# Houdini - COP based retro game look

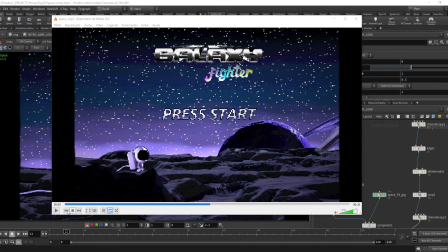0:00 hello everybody Fabricio here just a heads up on my previous post about the holy space entry so I just wanted to give you like an overview of my cop 3 for creating this kind of retro video
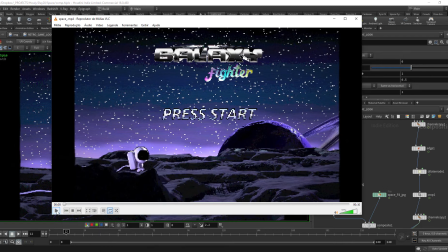0:16 game look so this is like the video so
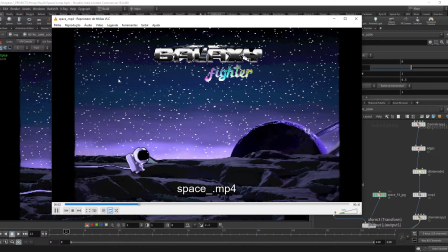0:28 you can see we have all sorts of like TV glitches and like pixelation
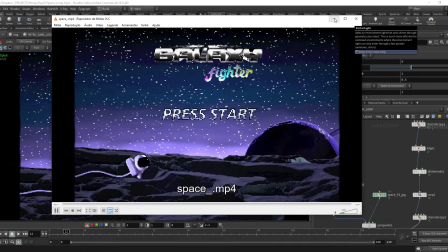0:36 so let me go through those effects with you so yeah let me start
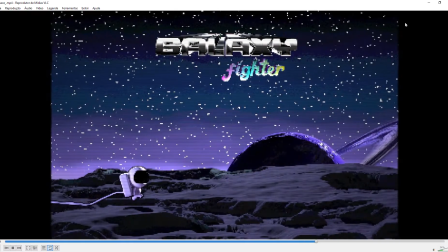0:43 with here in the cop network so sorry let's pause this so the render
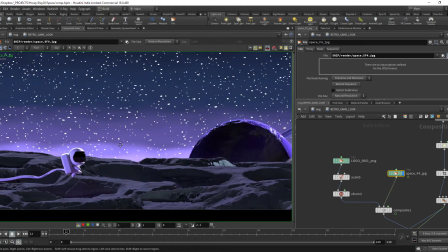0:51 itself is very simple just like a few like very simple colors you
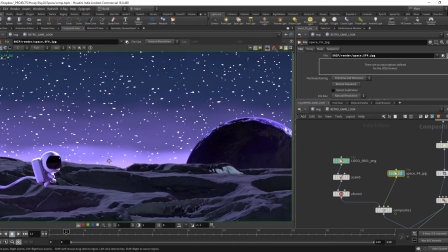0:58 don't want to get too like too many textures your render needs to be as flat as you can I mean like color palette wise even
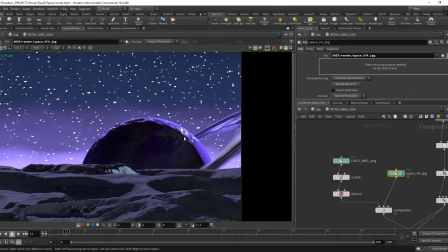1:09 for this like planet on the background I think like looking right now it's too many
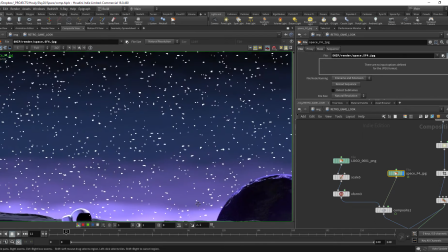1:15 too much information but anyway you like to go clean before getting to
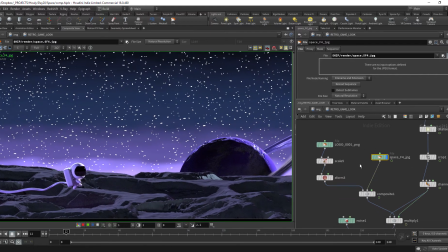1:20 this process so what I have in here is the render itself then
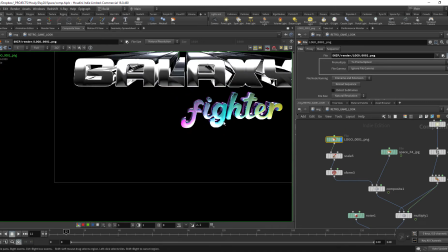1:25 I have this very very cheesy logo that goes on top of that
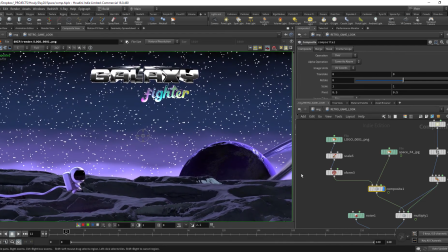1:30 so nothing new here now comes like the first part which is I like to outline my characters like to really like try and make them pop from the
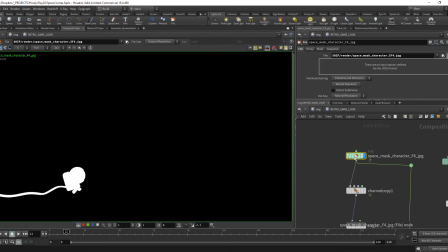1:42 rest of the screen so I also render masks it's rendered in JPEG yeah I know JPEGs but anyway so I have to create a new alpha channel for it then I have an edge detection node
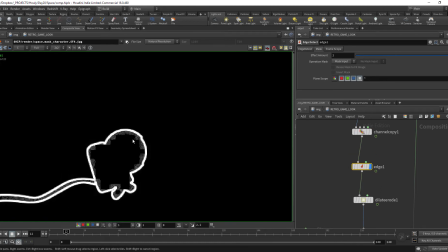1:58 and you see it's not perfect but it doesn't matter we are going to like do all sorts of like imperfections to the image so right now it's good then I have a dilated road
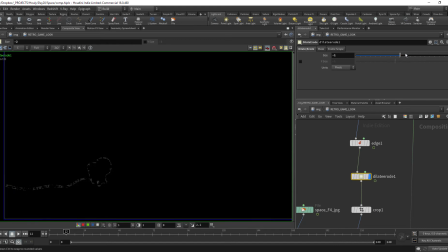2:12 node just so if I want to like tweak this line crop just so if you have like the thickness it's going to create like an area around your render so you can crop it let's get back
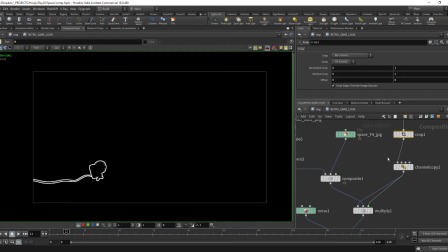2:30 to that what it was and finally we can just create this
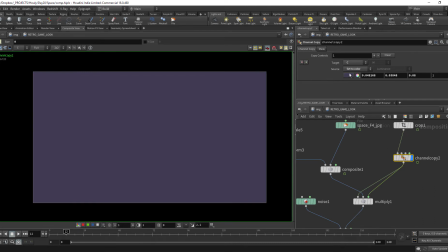2:35 channel copy node which you will set the color of your outline so in this case this like
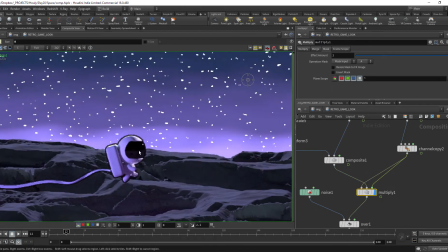2:40 purple thing and you can multiply and that's what I get so before and
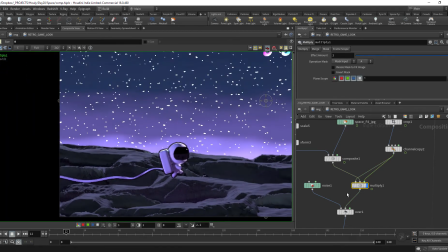2:46 after then what I do is I add some noise to
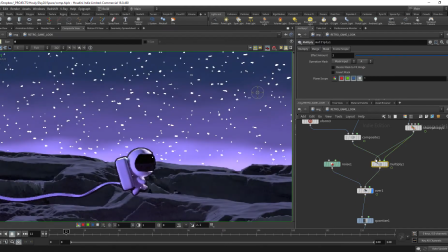2:51 it so this is the noise I add to that you can see more more on the
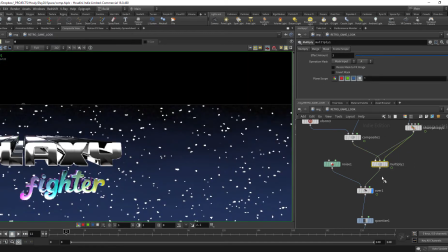2:56 like dark areas like that then this
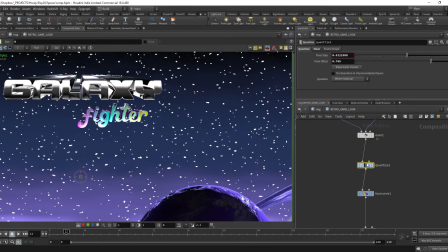3:01 quantize note so this is very important because this is going to shrink your color
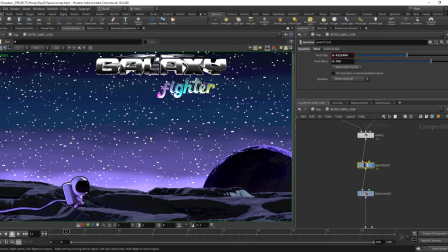3:06 palette so you if you really want to mimic old games what games didn't have like
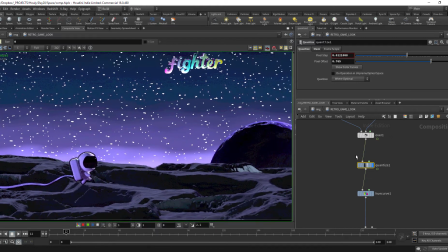3:11 a like a huge color palette this is a like a like a very nice and easy way to mimic that and you can set it like the pixel step the
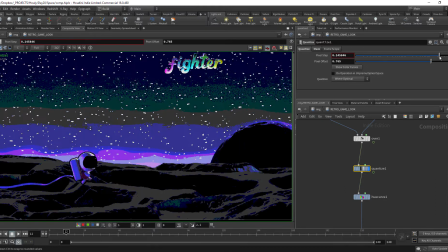3:21 more you go the less colors you have to work and it can really resemble like DOS
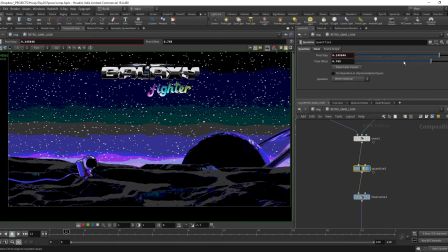3:26 game likes and it's very nice another
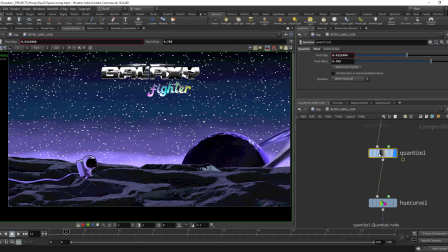3:31 option would be to really like get get very like very specific and go to the platform you want to target for example let's say when to target Atari and check the color palette for Atari and instead of using quantize nodes you just render with Atari's color palette and you are good to go.
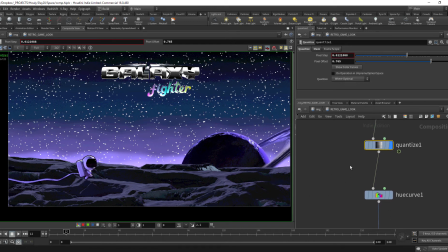3:51 But anyway I went for quantize, very important here.